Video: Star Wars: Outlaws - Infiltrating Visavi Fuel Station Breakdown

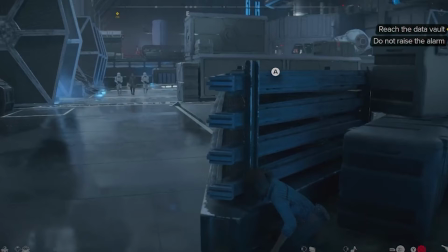Next, the trumpets build on this further as we hear a clear rendition of this theme.
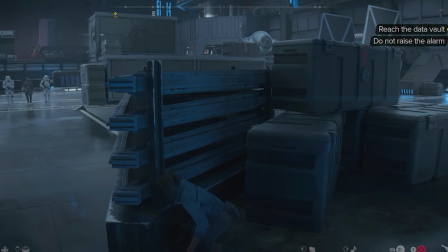theme, and I thought this was great, and while many think that this is actually a theme for Boba Fett,
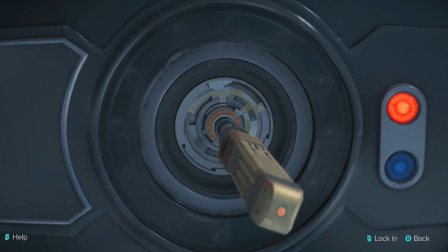this music is simply a variation on the original theme for the Empire from A New Hope. Notably, Natalie Holt used this theme to represent the Empire during Kenobi as well, and I actually like this better for the Empire than the Imperial March, since the Imperial March has really come to represent Vader as well, who deserves his own specific theme.
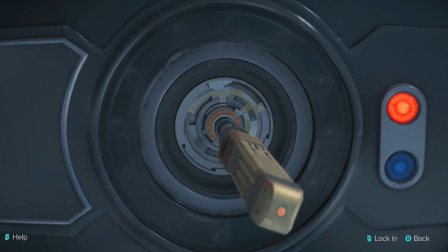For a while, it seemed that composers were avoiding the use of any themes that were created by Williams, even when they were perfectly appropriate for a situation. So, to hear Wilbert Roger II using this theme in such an appropriate and also imaginative way while in the Imperial Station here was both refreshing and exciting.
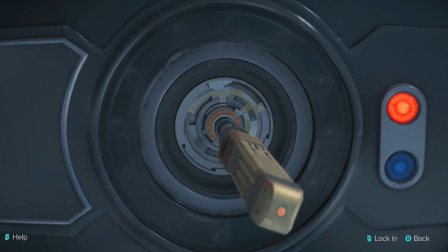And I'm sure we'll have another chance to hear it as we go further in this game and encounter more Imperial locations as well.
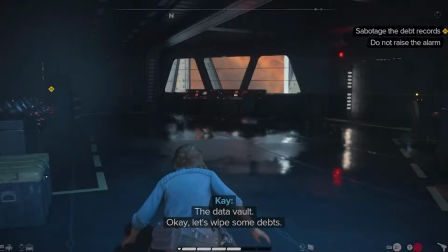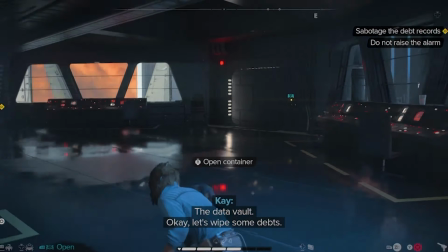Ah, the data vault. Okay, let's wipe some debts.
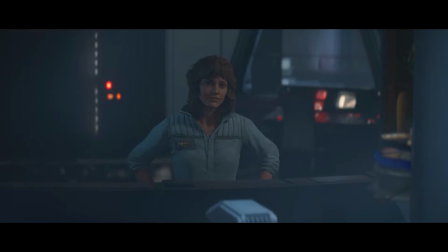As Cave finds Bosnok, he immediately offers a proposal for escape, highlighted by a brass attack followed by light string drones.
What
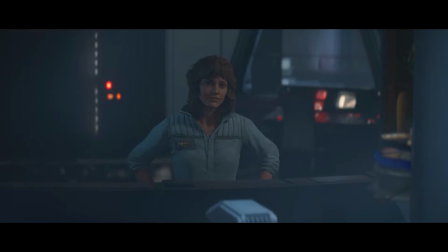are these guys? Whoa. Uh, yes? No, you are an intruder, and if you don't want me to sound the alarm, you'll get me out of here.
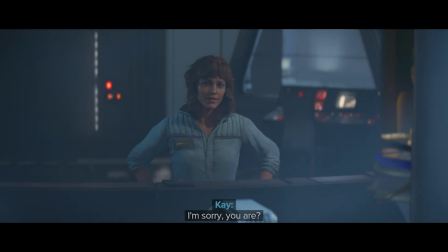From there, the music stays light, but as time becomes of the essence,
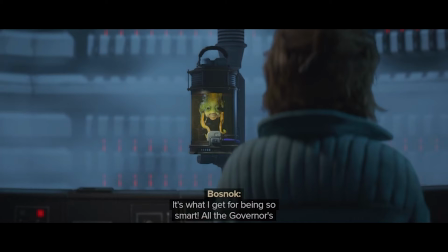the light heist music returns again, increasing the energy and creating again the sense of a need for haste.
They call it creative punishment. It's what I get for being so smart.
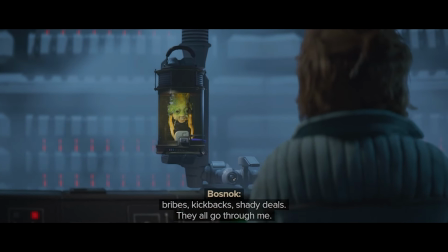All the governor's bribes, kickbacks, shady deals, they all go through me.
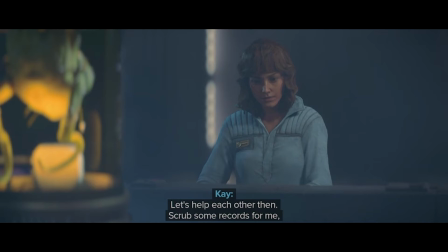Kay, we gotta hurry this up. Just pick who you wanna pin this on. Let's help each other then.
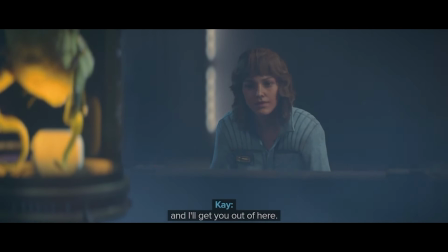Scrub some records for me and I'll get you out of here. Do it today, Don. Easy.
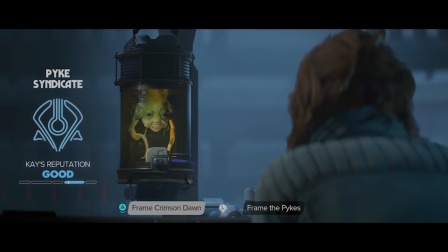That's what he did.
As we begin to help Bosnok, attacks in the strings with pizzicato enter and then echo away,
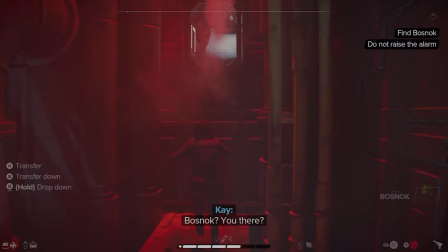keeping a hollow and exposed feeling to the scene as we feel exposed.
Alright Bosnok, erase Crimson Don's debts on Tshara. Door does no corner like that, which means I love it. The Don better be ready for what's coming.
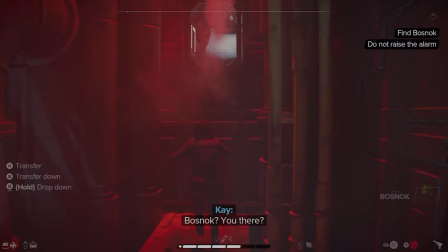This continues until things begin to go wrong as Boznak goes the wrong direction. The music then picks up a little more as our attention also increases.
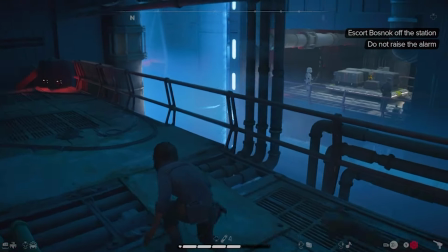Boznak, you there?
He runs into some troopers and we're forced to fire on them.
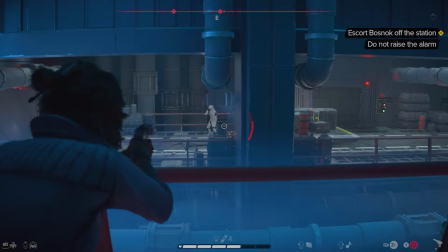The music picks up even more energy as the firefight gets underway, but settles again as the last trooper is taken down.
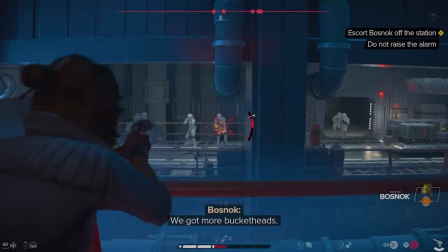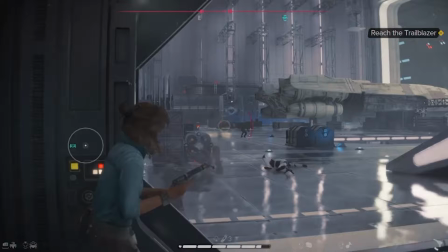More troopers race by us as the music again picks up tempo and energy with a faster underlying rhythmic track, and when I overly alerted one guard, I got to hear another rendition of the Imperial theme enter briefly before settling back down as I took care of him.